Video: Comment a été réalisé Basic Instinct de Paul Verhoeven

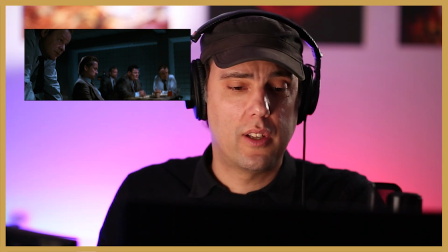990s
Et bon, voilà, on ne raccorde même pas sur Catherine Tramel, c'est-à-dire que voilà, c'est comme si c'était des questions routinières.
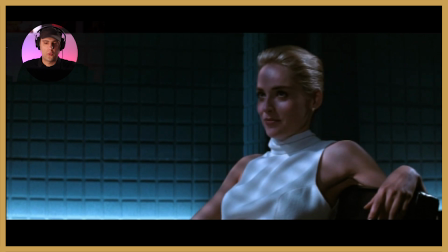996s
Et on va voir que la routine va être brisée. Voilà, elle est détendue, okay. Elle est là, vous avez vu la main là, sur le côté, elle est tranquille.
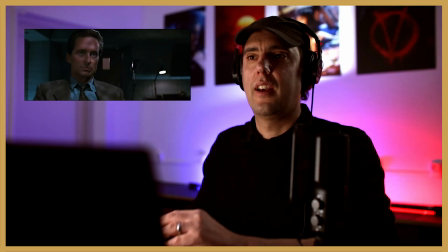1003s Vous avez déjà baisé sous cocaïne, Nick ?
Hop, elle le provoque, parce que là, c'était un peu trop le ronron.
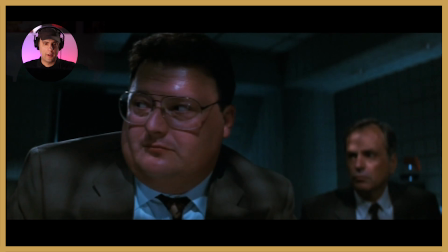1012s
L'arrivée de la musique, dramatisation. Dramatisation avec les regards des collègues, on revient sur elle.
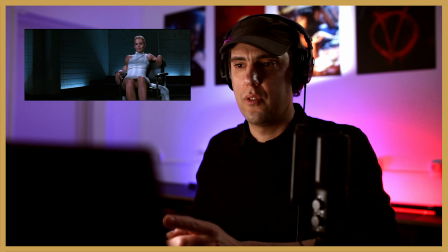1019s
Là, le passage où elle a rien à cacher, dramatisation.
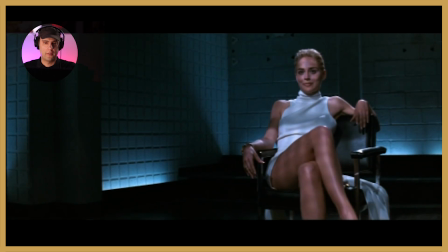1025s
Resserrement, dramatisation. C'est bien. Voilà. Là, donc, clairement, elle les allume de fou.
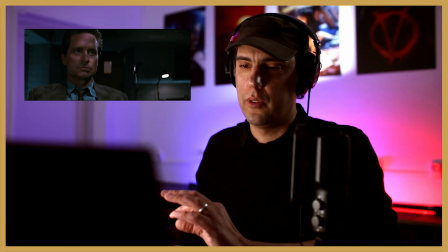1032s
Réaction sur lui qui comprend qu'en fait, ils se font tous piéger.
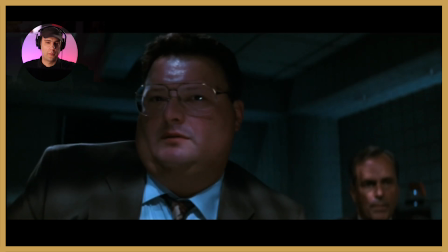1037s
D'ailleurs, il voit bien que ses collègues, ils sont complètement tombés dans le panneau.
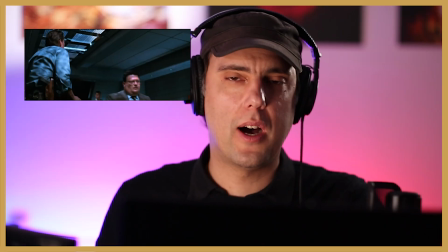1042s
Allez, changement de rythme. Lui, en a marre, il se lève. Il crée une dynamique.
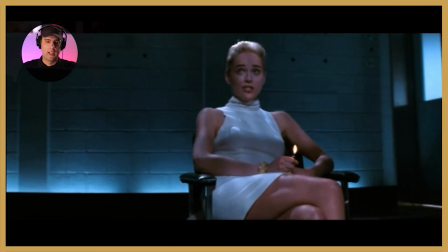1048s On dirait que vous aimez vous jouer. Aimez jouer. Non ? J'ai une licence de psychologie, alors.
Elle allume le briquet, hein, toujours à l'associer au feu.
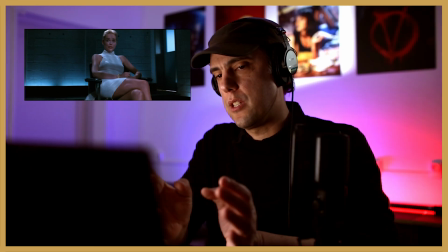1055s
Et là, vous avez vu ce déplacement entraîne ce mouvement-là.
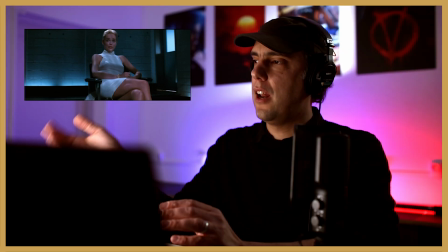1059s
C'est-à-dire qu'il y a une symétrie. Lui se déplace, elle répond, comme si en fait elle était emportée par son mouvement.
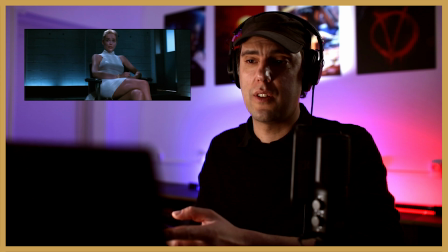1066s
Parce que lui essaye d'avoir l'initiative. C'est tout le temps elle qui a l'initiative. Elle arrive tout le temps à retourner la situation, donc lui essaye de changer un peu la dynamique.
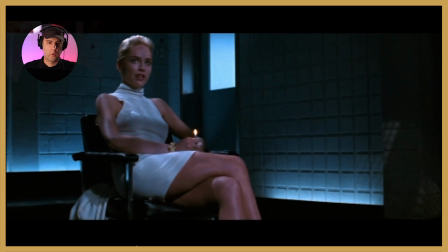1073s Ça coule de source. C'est amusant, je...
Voilà.
Et les combats de boxe, ce sont des jeux amusants.
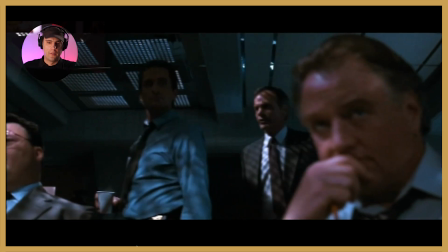1079s
Il est en contre-plongée, hein, c'est valorisant.
Je ne vois pas le rapport avec cette enquête.
Est-ce que vous avez vu l'utilisation de ce mec ?
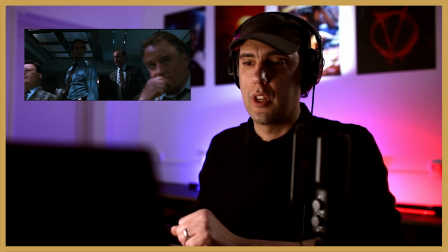1084s
Ce mec est là pour donner plus d'ampleur en fait au mouvement. C'est-à-dire que le même mouvement aurait pu avoir lieu, il n'y avait pas de souci,
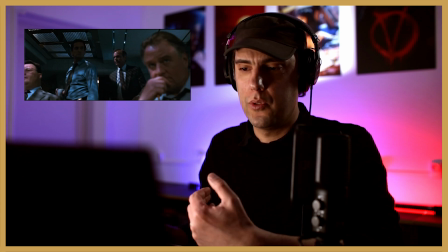1092s
mais le fait qu'il y ait un élément au premier plan donne plus d'ampleur à ce mouvement.
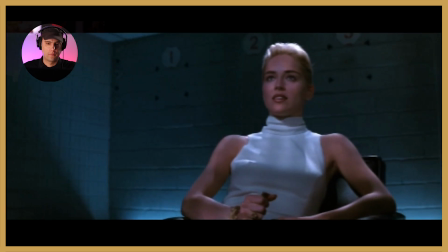1098s La boxe a été amusante jusqu'à la mort de Manny. Qu'avez-vous éprouvé ?
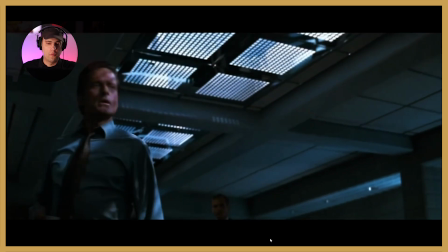1103s
Elle est toujours en fait dans le mouvement, dans la spirale du mouvement de Nick.
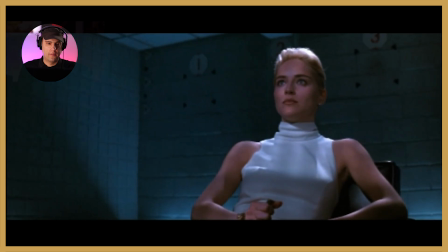1110s
Il avance, elle est toujours emportée.
La boxe a été amusante jusqu'à la mort de Manny. Qu'avez-vous éprouvé quand il est mort ?
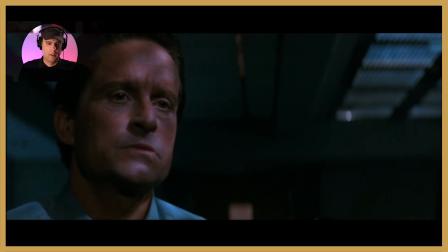1115s Je l'aimais, ça m'a fait mal. Qu'avez-vous éprouvé quand je vous ai dit que Johnny Baz était mort ? Vous avez vu le
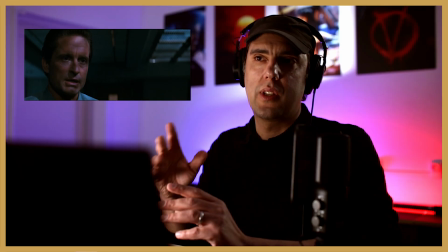1119s
resserrement ? Donc là, on passe d'un plan plus large, où il pose des questions, on va dire, un peu random.
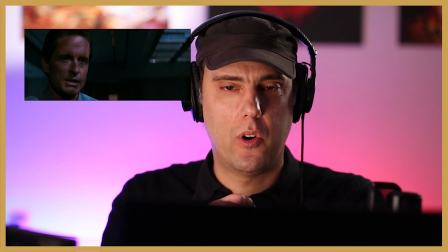1125s
Et là, d'un coup, qu'avez-vous éprouvé lorsque Johnny Baz est mort ? Donc là, on commence à arriver dans le vif du sujet.
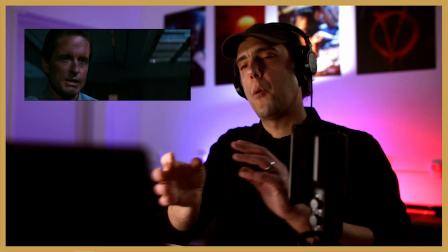1132s
On resserre. Et, normalement, c'est souvent comme ça, à partir du moment où il y a un resserrement à un endroit, il y a forcément une réponse en face, en resserrement.
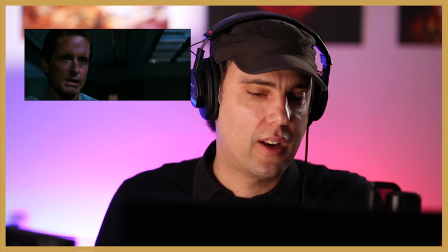1140s
Si ce n'est pas le cas, ça peut être une volonté pour casser la règle. Mais la plupart du temps, c'est comme ça.
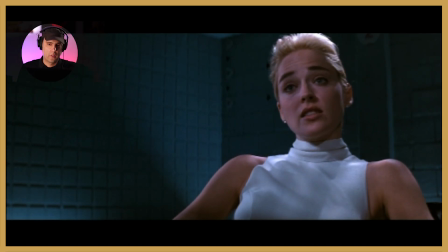1146s
On a resserré sur elle.
J'ai pensé que quelqu'un avait lu mon bouquin et me provoquait. Mais vous n'avez pas eu mal.
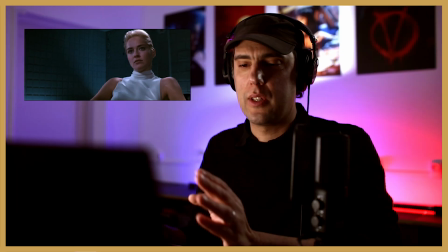1151s Non.
Vous n'avez pas eu mal, hors champ. Parce qu'en fait, c'est pareil. C'est pas le raccord le plus important.
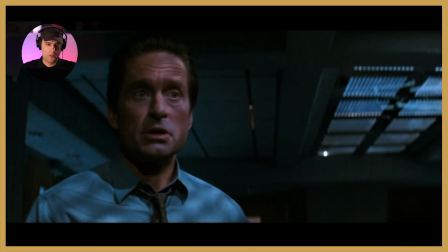1155s
Le raccord le plus important va venir après.
Non. Parce que vous ne l'aimiez pas. Parfaitement. Et pourtant, vous baisiez.
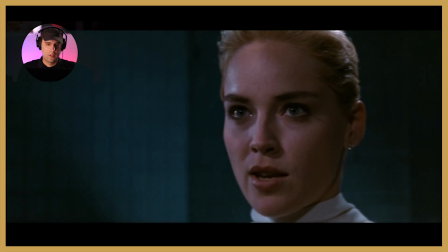1160s On a toujours le plaisir. Vous n'avez jamais baisé une autre fille quand vous étiez marié, Nick. Comment savez-vous qu'il a été marié ?
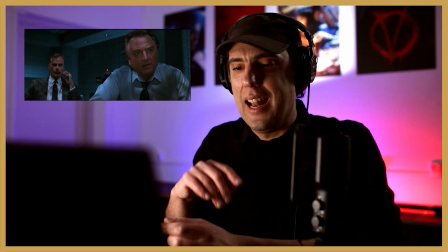1167s
Bon, là aussi, pareil. Elle essaye de casser la dynamique.
Sans doute que j'ai deviné.
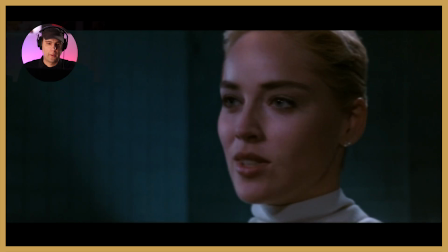1172s
Regardez le jeu, là.
Qu'est-ce que ça change pour vous ? Qu'est-ce que ça change pour vous ?
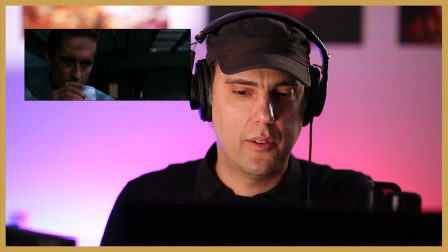1175s
Le petit regard vers le bas, qui laisse sous-entendre que là, c'est quelque chose qui l'affecte un peu plus. Parce que finalement,
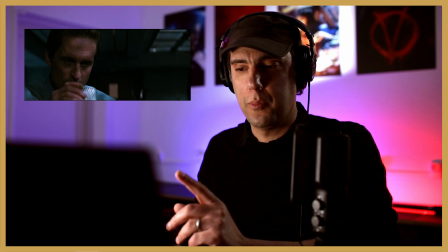1182s
elle aurait pu continuer à le regarder, mais ce petit regard vers le bas laisse sous-entendre que
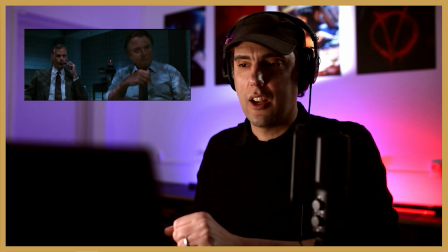1188s
c'est sa sensibilité féminine, elle a détecté quelque chose. On va revoir ça.
Comment savez-vous qu'il a été marié ?
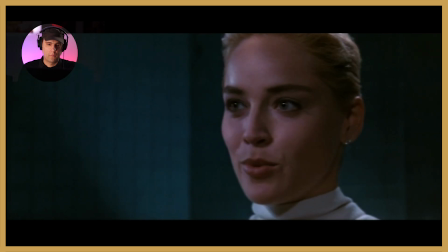1193s Sans doute que j'ai deviné. Qu'est-ce que ça change pour vous ?
On a eu les deux personnages qui regardent vers le bas.
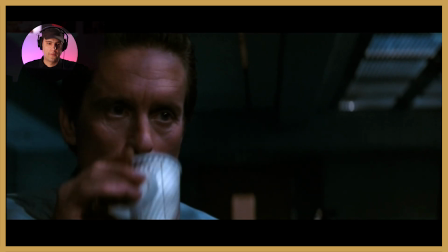1199s
Allez, lui redresse le regard.
Vous voulez une cigarette ?
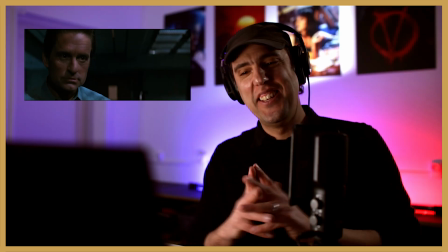1204s
Allez, boum ! Encore une provocation.
Vous voulez une cigarette, Nick ?
Bon, voilà. De nouveau, toujours, la provocation.
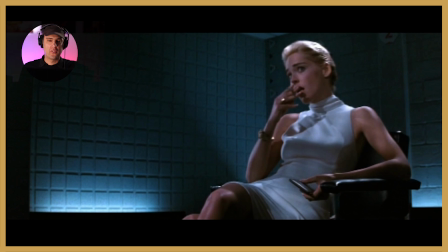1211s
Réaction sur lui, qui comprend que c'est un petit jeu. Vous avez ce petit regard ? Voilà, allez.
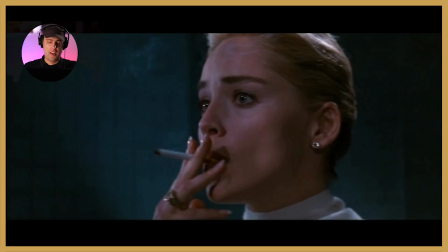1218s
Il s'est fait avoir.
Vous connaissez tous les deux ? Non. Non.
En plus, elle sème le doute.
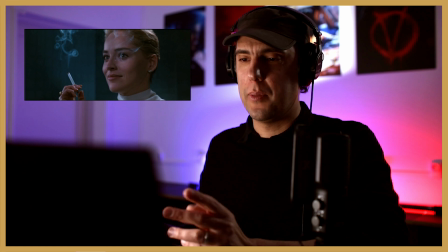1223s
Elle sème le doute par rapport à ses collègues, en se disant, attends, ils sont de connivence, en fait.
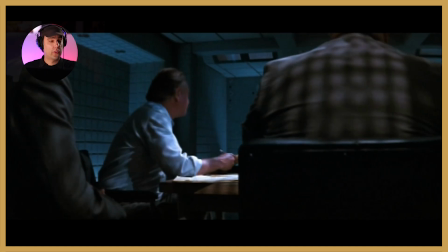1230s
Comment de nouveau, ce plan laisse sous-entendre une ellipse.
René, regarde.
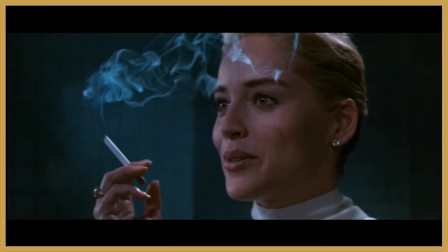1235s Non.
Ce plan serré sur elle.
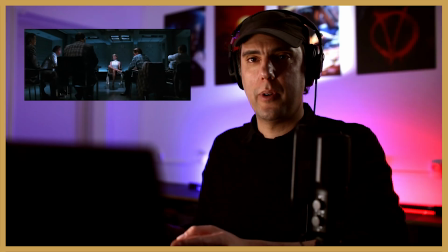1239s Comment avez-vous rencontré Monsieur Baz ? Je voulais écrire.
Hop, on élargit. Est-ce que vous avez vu la position des jambes ? Là, clairement, elle a changé de position des jambes. Et cette position, franchement, vu la tenue qu'elle a, elle est très déconseillée. Donc, on va dire c'est une position plutôt masculine.
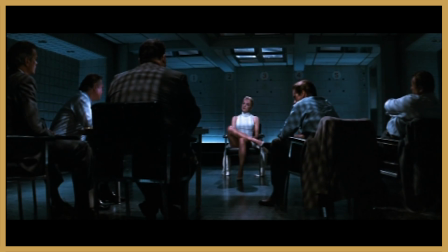1254s Qu'à la retraite.
Elle est là.
Je suis allée dans son club, je l'ai draguée. Et j'ai couché avec lui.
Ils sont tous là, en meute, elle au centre. Bon, là, bien au centre. On revient sur eux.
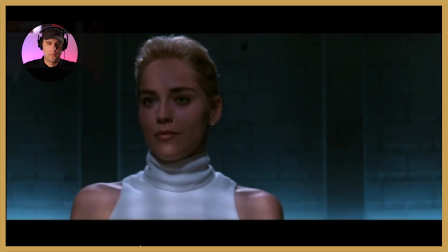1265s Vous n'aviez pas de sentiment pour lui ? Vous couchiez avec lui pour votre bouquin ? Au début, oui.
Donc là, elle est plus proche d'eux. Mais là, on sent qu'il y a un malaise ici. On sent qu'il pourrait y avoir un raccord ici.
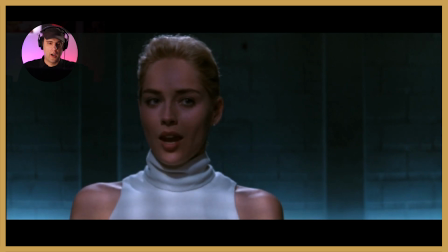1279s
Un mouvement par ici. Voilà. Ce qu'il m'a fait, regard par ici, hein, qui était appelé par...
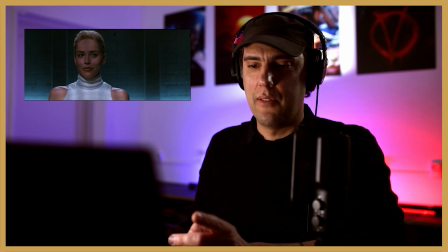1287s
Là, il y avait trop de vide. Voilà. Parce qu'en fait, ce qu'elle vient de dire était destiné à Nick.
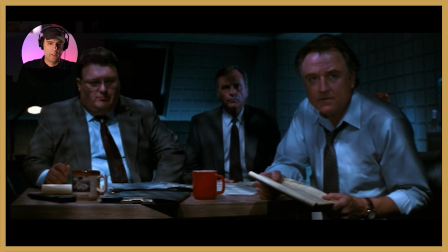1293s
On va réécouter ça.
Vous n'aviez pas de sentiment pour lui ?
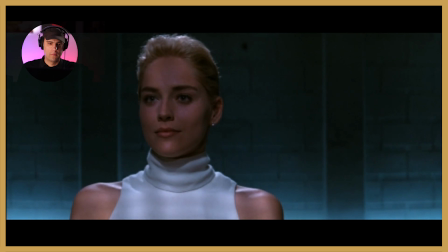1299s Vous couchiez avec lui pour votre bouquin ? Au début, oui. Ensuite, ce qu'il m'a fait m'a plu.
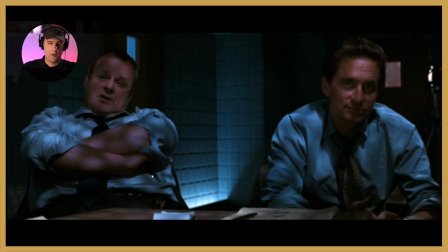1305s
Boum. Là, on raccorde sur lui. Mais ce qui est marrant, c'est que dans ce regard, il y a lui qui est entre les deux.
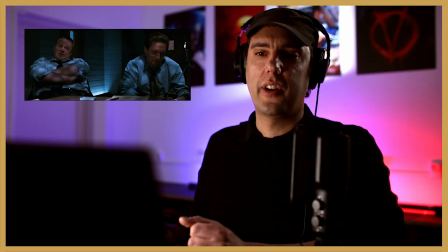1312s Très sentimental.
Voilà. C'est parce qu'il intervient. Il a envie de s'intercaler entre les deux, symboliquement.
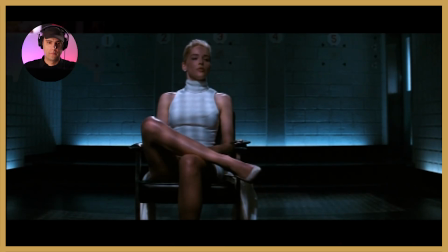1318s L'amour. Je me sers des autres pour mes romans. Je suis écrivain. Aux autres de se protéger.
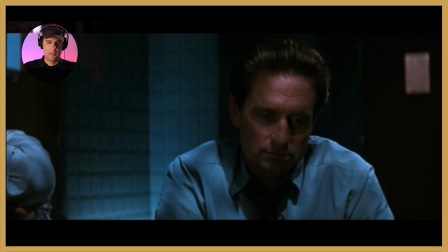1327s Vous voulez que je passe au détecteur de mensonges ? Voilà, en détente.
Réaction sur lui. Voilà. Bon, je pense que c'est une scène assez intéressante. Il y a plein de petites subtilités, de direction de regard, de rupture de rythme. J'espère que ça vous aura intéressé. Si c'est le cas, mettez-moi un like. Si vous souhaitez que j'analyse d'autres films, dites-le moi dans les commentaires. D'ici là, je vous dis à bientôt. Ciao.